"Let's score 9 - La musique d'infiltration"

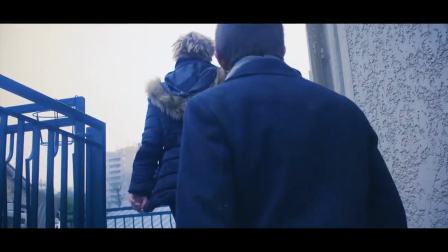[3:38] Yes ! Enfin il est à moi !
Et du coup maintenant on va regarder la partition on y va !
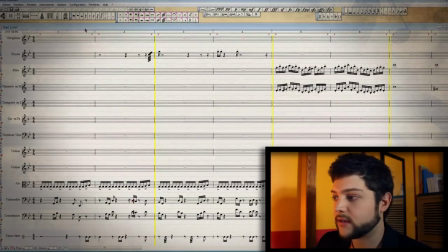[3:46]
Je vais expliquer étape par étape un petit peu ce que j'ai composé, expliquer un petit peu deux trois points d'orchestration pour cette musique là et puis voilà tout simplement.
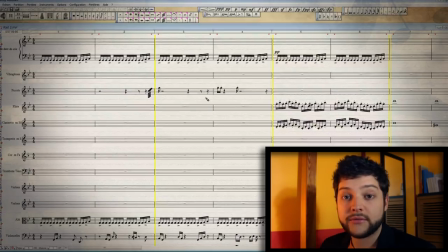[3:54]
Alors il y a un point essentiel qui va revenir souvent dans cette vidéo là c'est les points de synchro je vais en parler souvent. Qu'est ce que c'est un point de synchro ? C'est quelque chose de capital dans les musiques à l'image en fait tout simplement ça va être un moment dans la musique qui colle ou qui accompagne vraiment soit une action dans la scène donc dans l'image ou un changement de plan ou enfin voilà quelque chose je montrerai les exemples au
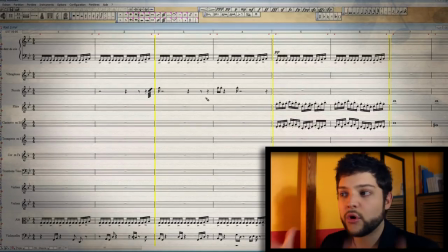[4:13]
fur et à mesure donc là on va regarder la partition alors comment ça commence dans l'ambiance générale bon moi c'est moi j'aime bien le symphonique l'orchestral tout ça donc évidemment je suis parti sur une base symphonique donc on voit l'orchestre ici les cordes dans l'ensemble des cordes
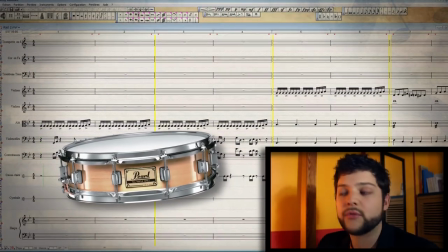[4:23]
j'ai rajouté une caisse claire parce que bon le côté un petit peu militaire puisque on est sur une scène d'infiltration et puis un vibraphone
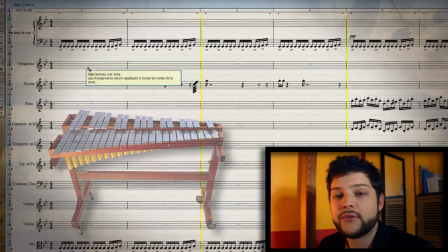[4:30]
qui me semble être une percussion assez sympa quand on veut faire une musique un petit peu d'infiltration j'ai trouvé que ça sonnait pas mal ensuite
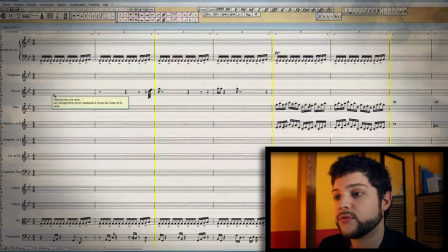[4:36]
on a trois bois on a Un piccolo, une flûte et une clarinette qui vont nous servir En cuivre on a des trompettes Des corps,
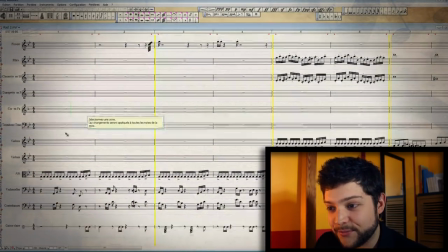[4:42]
des trombones Et donc bah ça c'est bien Ok l'argumentation de merde Sinon évidemment je pars sur une base orchestrale Mais je me suis dit faut que ça
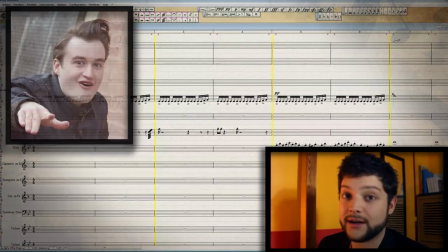[4:49]
pète, ça va faire plaisir aux gens Ça va faire plaisir à hard disk Donc j'ai foutu des sons électroniques
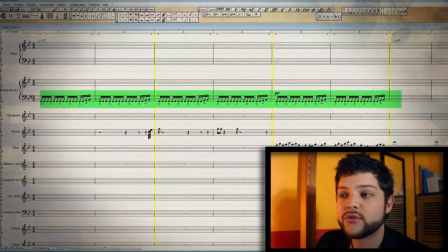[4:55]
Des sons électroniques on dirait un petit vieux qui parle Non des sons électro donc là évidemment Sur Melodie Assistante j'ai pas un panel de choix possible Donc j'ai foutu des ondes
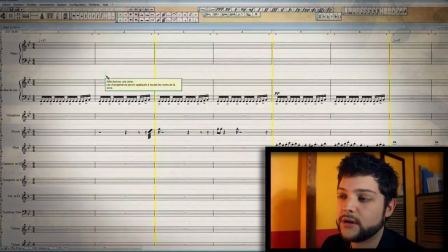[5:03]
d'Anti De base et puis après c'est une fois sur mon logiciel de production musicale que je choisis les sons électro que je vais mettre donc on part sur un rythme en double croche qui va rester jusqu'à la fin en général ça va être quelque chose de très rythmé c'est
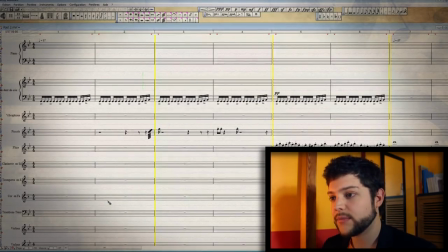[5:19]
quelque chose d'assez commun on va dire je vais pas faire dans l'originalité on va pas se
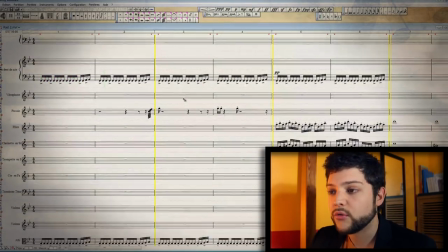[5:25]
cacher donc on a le son électro qui va être en avant les altos là ici,
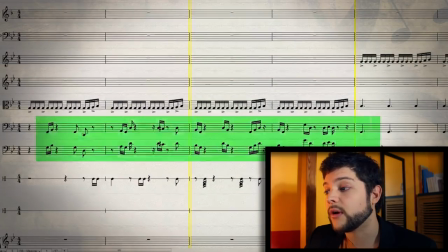[5:31]
les altis vont l'accompagner Et puis en fait ce que l'oreille va plutôt suivre ici ça va être les violencelles et les contrebasses qui jouent la même chose.
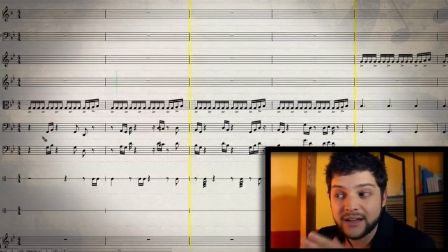[5:38]
Un rythme on peut l'entendre, un rythme un petit peu décalé avec des silences et des choses comme ça entrecoupées. Donc en fait on est quelque chose de très rythmé mais on n'est pas sur quelque chose d'encore très grandiose, de très action. En fait on est encore dans le suspense, l'infiltration et tout ça. Pour terminer, Kessler qui est très sympathique avec des petits tremolos etc.
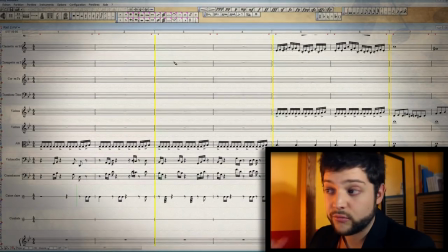[5:56]
Donc bon je vais faire écouter l'ensemble déjà avec l'image, vous voyez ce que ça donne.
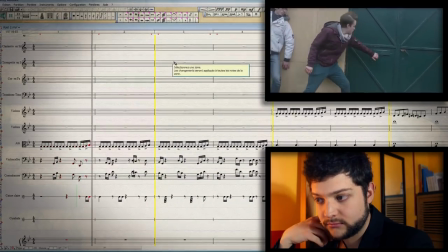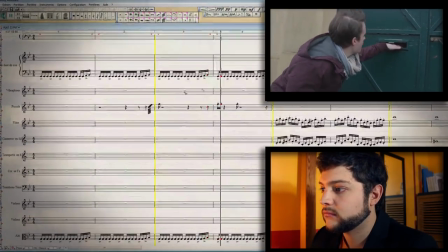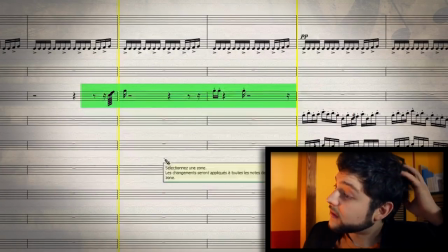[6:12]
Voilà, bon on a remarqué le petit piccolo qui accompagne Qui rajoute des petites notes dans l'aigu,
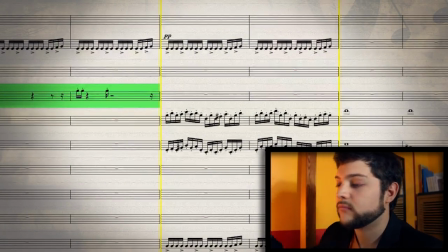[6:17]
bon voilà c'est sympa Ça c'est de l'expression musicale
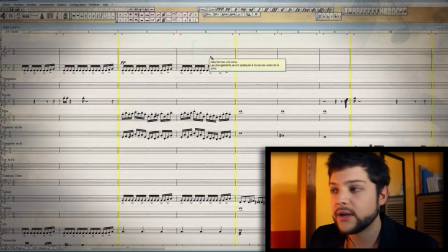[6:21]
Alors là on arrive sur deux mesures que j'ai un peu galéré à trouver en fait Enfin j'ai un peu eu du mal
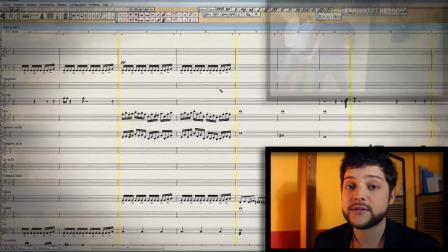[6:28]
à trouver le truc qui marcherait Et là je trouve que c'est plutôt pas mal En fait c'est le moment où Hardisk dégoupille une grenade jusqu'à ce qu'il
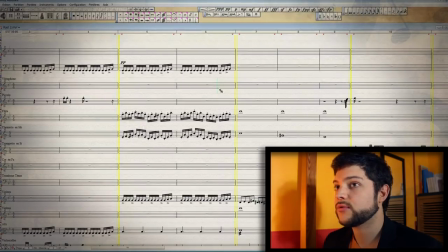[6:33]
la lance Et donc là on est sur quelque chose d'un petit peu plus suspense encore Donc là j'ai voulu calmer un peu le jeu on va dire Et comment j'ai fait ça ? Alors en fait j'ai conservé le rythme en double croche Donc on a quand même quelque chose de très rythmé Ici les sons électro je les ai changés C'est quelque chose de plus calme Et en fait j'ai utilisé
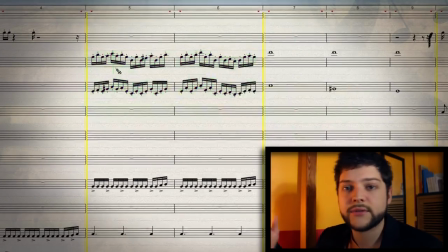[6:51]
les bois Pour conserver ce rythme en double croche Donc les bois c'est des instruments Qui ont un timbre plus léger, plus doux Donc là je les ai fait jouer en staccato Donc ça donne ça si je les fais écouter que tous les deux Donc c'est un petit motif La flûte et la clarinette sont en contrepoint l'un et l'autre
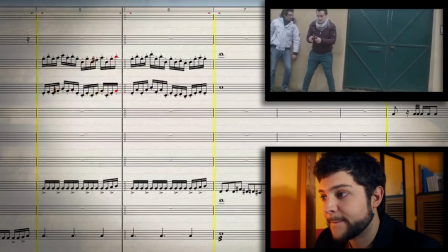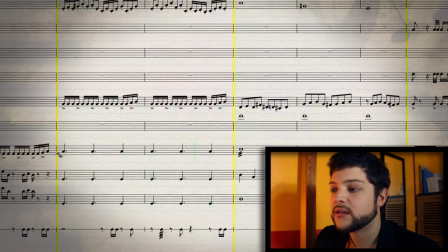[7:12]
En dessous les basses font un rythme assez typique, assez standard C'est noir pointé, noir pointé,
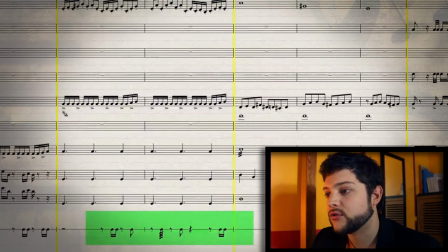[7:18]
noir Ça marche toujours très bien Je conserve la caisse claire, je conserve le rythme ici aux cordes Donc voilà,
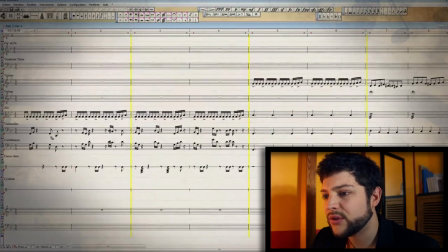[7:23]
en fait on voit qu'on adoucit un peu l'ensemble Il n'y a pas tous ces rythmes là aux basses C'est quelque chose de moins lourd
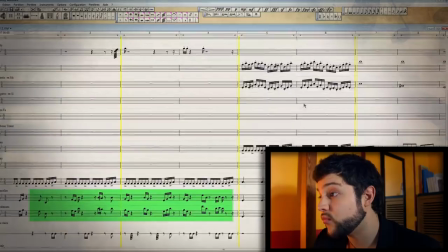[7:30]
au niveau des basses Et on met l'accent du coup sur ces bois là Qui vont donner une impression de...